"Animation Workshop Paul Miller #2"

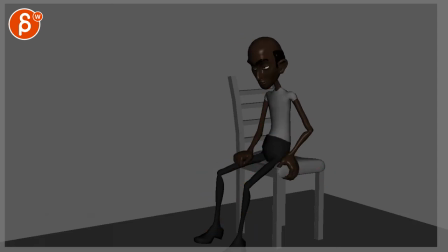8:24 So he just puts his root over, put more screen left. Alright? I say alright all the time, and no one's listening. You know what I mean? Like there's no interactive thing where you can tell me yes. So I never know why do I say this.
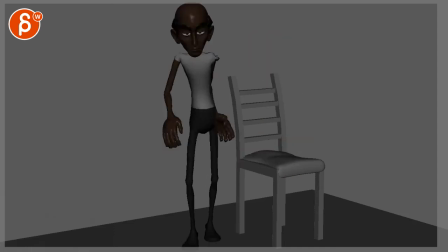8:38 But that's for that. But overall, definitely better. so either I will go for your next step put in more breakdowns to look at the timing and the posing and all that good stuff
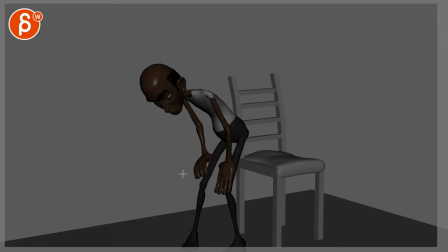8:47 or switch it over to spline
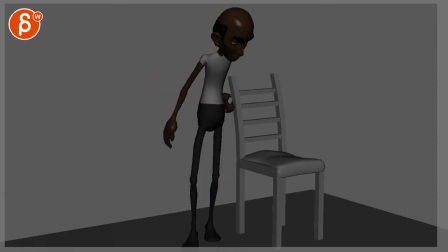8:50 and look at the timing and the posing but with spline you will definitely get a good sense of what's going on how fast things are and do we need more holds somewhere and so on and so on
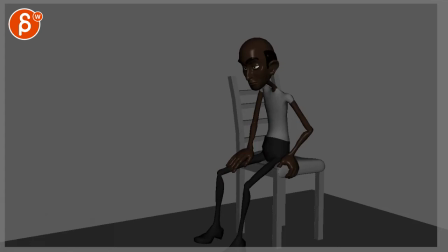9:00 excuse me
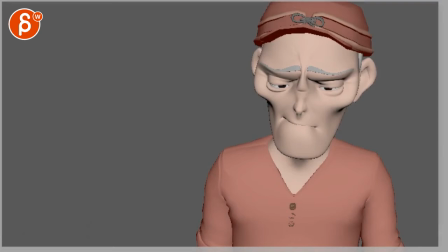9:03 and then let's go to this guy I had some thoughts on this one
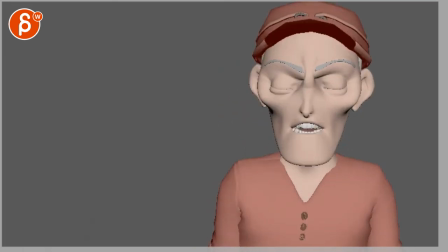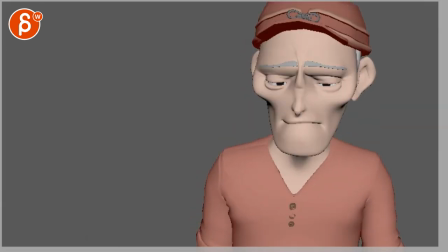9:16 so I'm playing this A for people watching. But also, because there's this weird break in the audio.
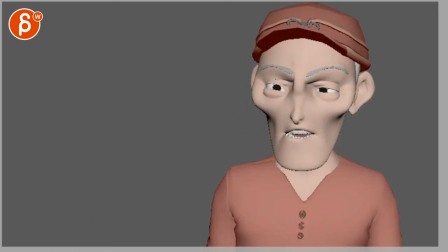9:27 Is this the moment where Queen of Paltrow starts talking? I know the scene in the movie. This is from Seven. It's a good scene. At first I was a bit, I really didn't want to go and take that scene because it's a good scene. But I think the biggest thing is also on her. Her acting is great. Her little breakdown. Which you don't have in here.
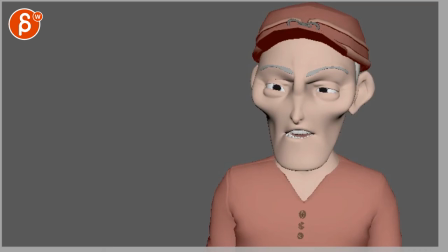9:46 It's mostly on him. So that's why I'm assuming you're cutting here. but it just feels weird is this something where she starts
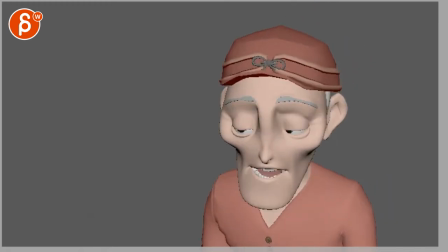9:53 talking or he has a bigger pause is there a way for you to take out that that silence feels super weird you gotta fix that
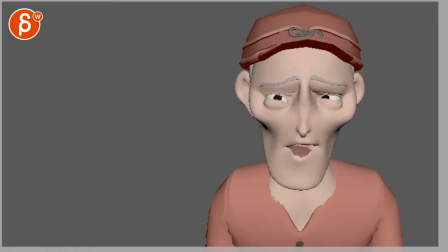10:03 and i don't know what this is does
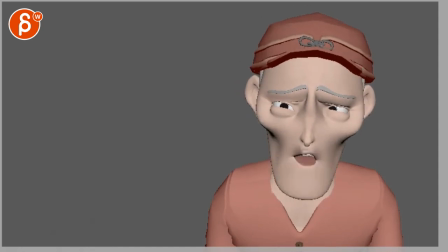10:09 he say all of this i don't know i don't know why there's a gap in between and that so i would fix that
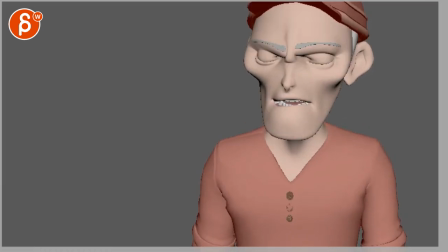10:19 And I would cut after the sound, right when the sound ends, or if there's more silence,
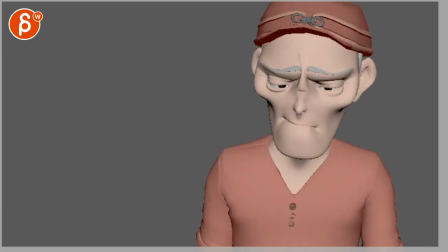10:25 or you find, I mean, you know, I'm sure there's some moments where they stare in that sequence, where you can add some ambient sound that you can kind of cross-fade into, not a hard cut.
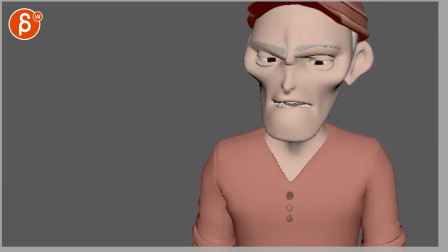10:34 But it's always weird when there's sound, and it's only the sound ends. It doesn't feel as clean. I think you want to make your presentation as clean as possible, so that's kind of the weird thing. That's number one.
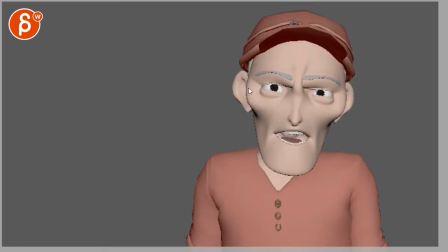10:45 Number two, just visually, gotta be careful when we are this big in frame with a face.
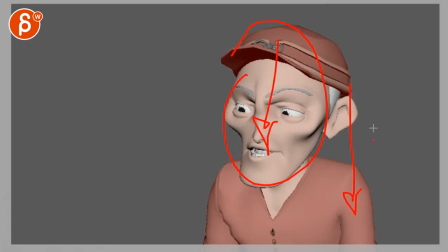10:52 There's just so much going on with the head going down really low, really high, and lots of side to side wiggling.
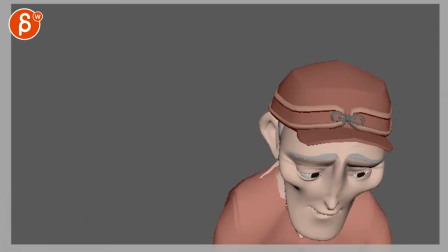11:02 This, like stuff like this here, very fast. This gets really low, we're getting close to the chin here.
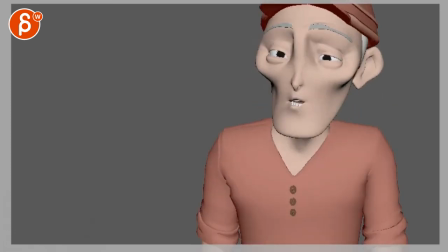11:11 Whoa, and then it gets really fast up here and you got so many pops.
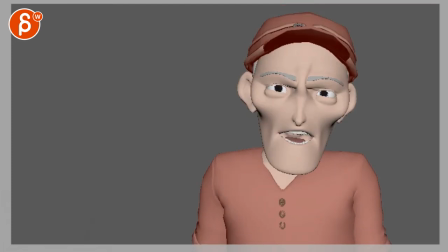11:16 I'm just curious like this would be a candidate to spline right away like what does this look like because right now it could be slightly deceiving because it is stepped and that's why you get that super poppy feel but my gut feel here is that once you spline this it looks like he
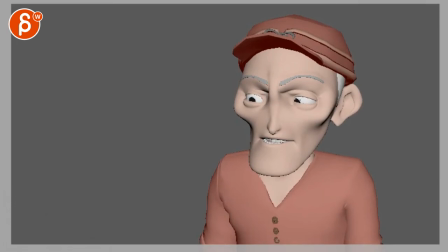11:33 just is shaking around all the time so my main thing would be calm your your curves down there's too much stuff going on
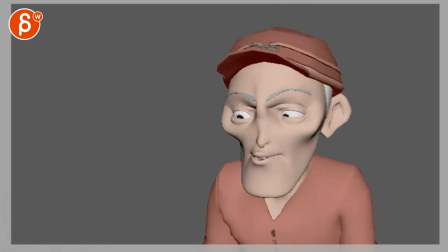11:40 acting wise like i do like
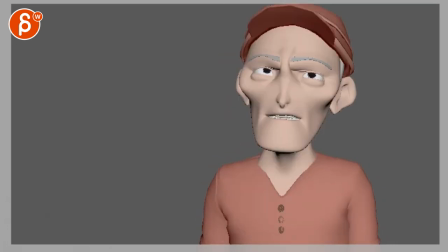11:45 i like how you have your your inhale here
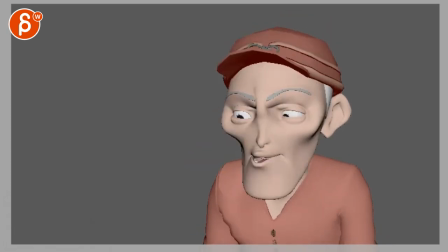11:51 and i like how he deflates you know how can i do this and it's it's a it's such a devastating thought for him and you show it up by going visually down and then he has a little bit of a resolve there
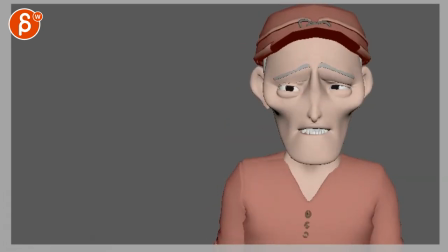12:07 you know where it's just a bit more serious like why would you do this it's not like oh this is so sad but this is more like let's not do this and that's why he gets up i think that's a cool choice
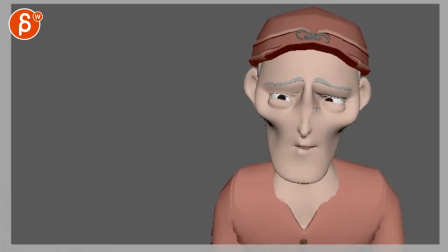12:19 it's just too wiggly and especially once you get into stuff like this here the other tricky thing is when you have such a moving head and there's nothing going on in the neck and also visually we're losing the neck in the silhouettes so you just have a bobble head while the body is
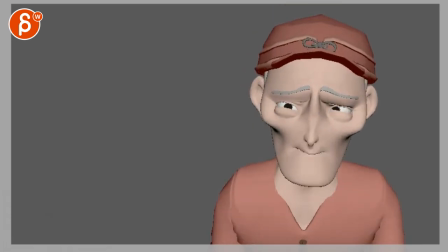12:33 not really moving which is a bit distracting and
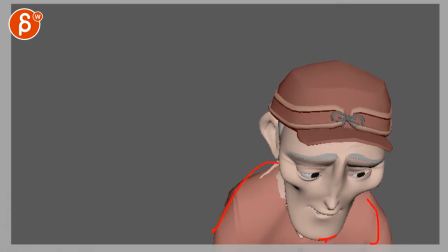12:40 that just feels too much now you just like slumped over and head down so you know you can easily just go from here to here a little bit of shoulder droop and sell the same idea i like the idea but i like the thought behind it it's just way too much
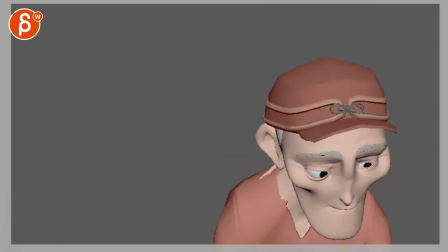12:59 Same thing here
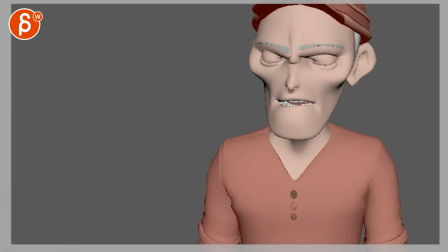13:04 And I'm not sure Excuse me, I think this
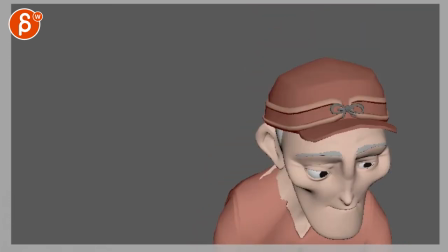13:10 His voice here
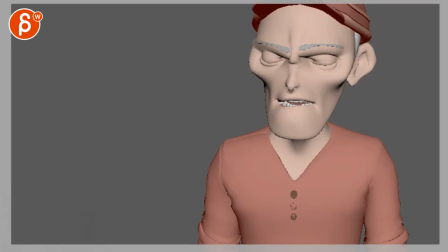13:15 It's almost like he's resigned and yeah I'm just not gonna have it that type of thing and I think this Dramatic up and this angry look and all that just that section here feels out of place This doesn't quite fit,
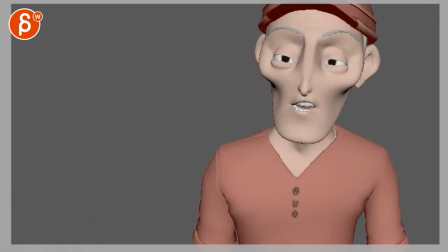13:29 to me at least, objectively, it doesn't quite fit the audio, whereas this fits more.
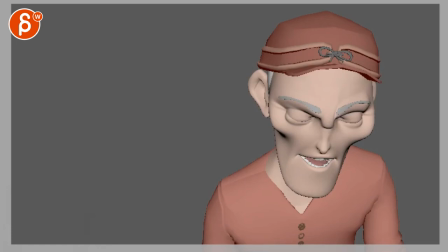13:37 I would say within this emotional range, but not go as high where you can maybe stay within this height.
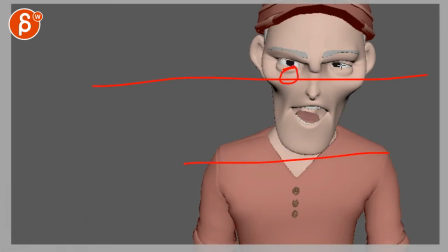13:43 Even though, I mean, technically if you go by thirds, this is a bit more pleasing and we're a bit, A, way too low here.
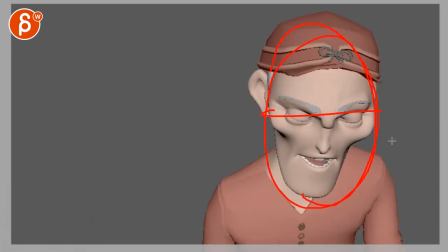13:49 Might argue that we're a bit too center here, so maybe a bit higher,
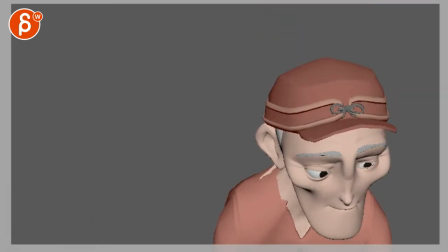13:53 but I wouldn't have this crazy big change. you can also say all of this so
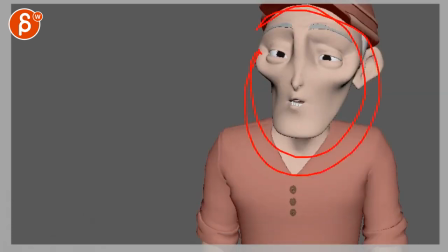14:01 from here to here he takes all this time to get to maybe the eyes are lower here but to a higher point like he slowly raises where he says the whole thing with that shrug at the end I think that's cool
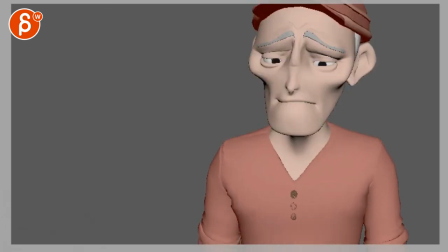14:21 Same thing here, I wouldn't drop this much, again this is a big move. And then overall, once you calm all that stuff down, the same thing with all the eyebrows and the mouth shapes.
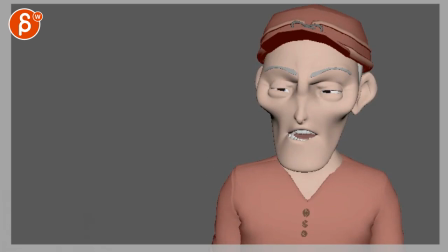14:38 It seems pretty good till now, again this is all stepped in, it's gonna be different once you spline it, but there's nothing standing out crazy. but then it kind of starts with stuff like this where oh you're really breaking that upper lip
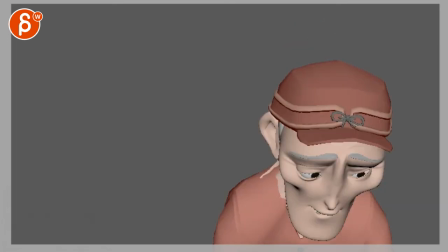14:55 and then here where it kind of feels off to the side it just feels over complicated careful
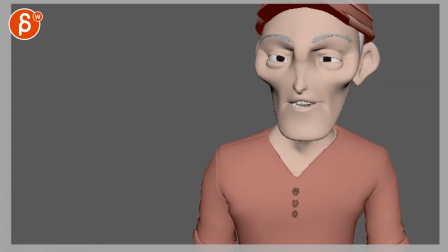15:04 with like sudden shifts going from left to right again with your jaw this once you spline this you're gonna have to take out a lot of keys space this out a bit differently there's just too
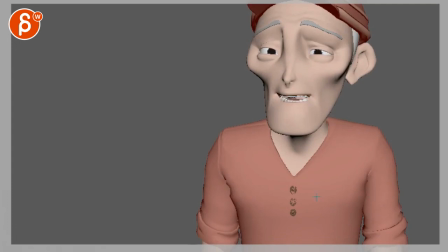15:15 much stuff going on even through here where you have these sudden shape changes so I think in this case just like with
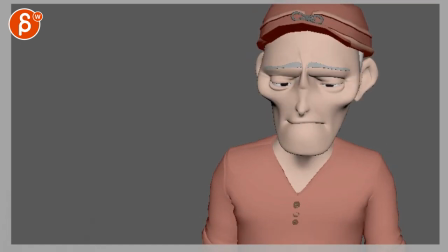15:21 your sit down it's going to be helpful to spline the whole thing and see what's going on. There's even stuff like this where you have this sudden corner shape bubble kind of simplify that a bit more and not go into suddenly this.
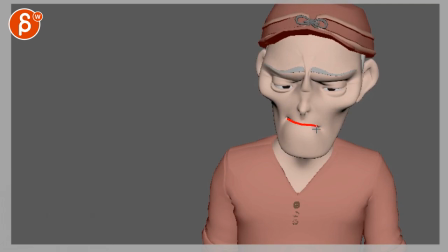15:37 This seems a bit better I'm just gonna reduce this a bit and then watch out for your geometry overlap there.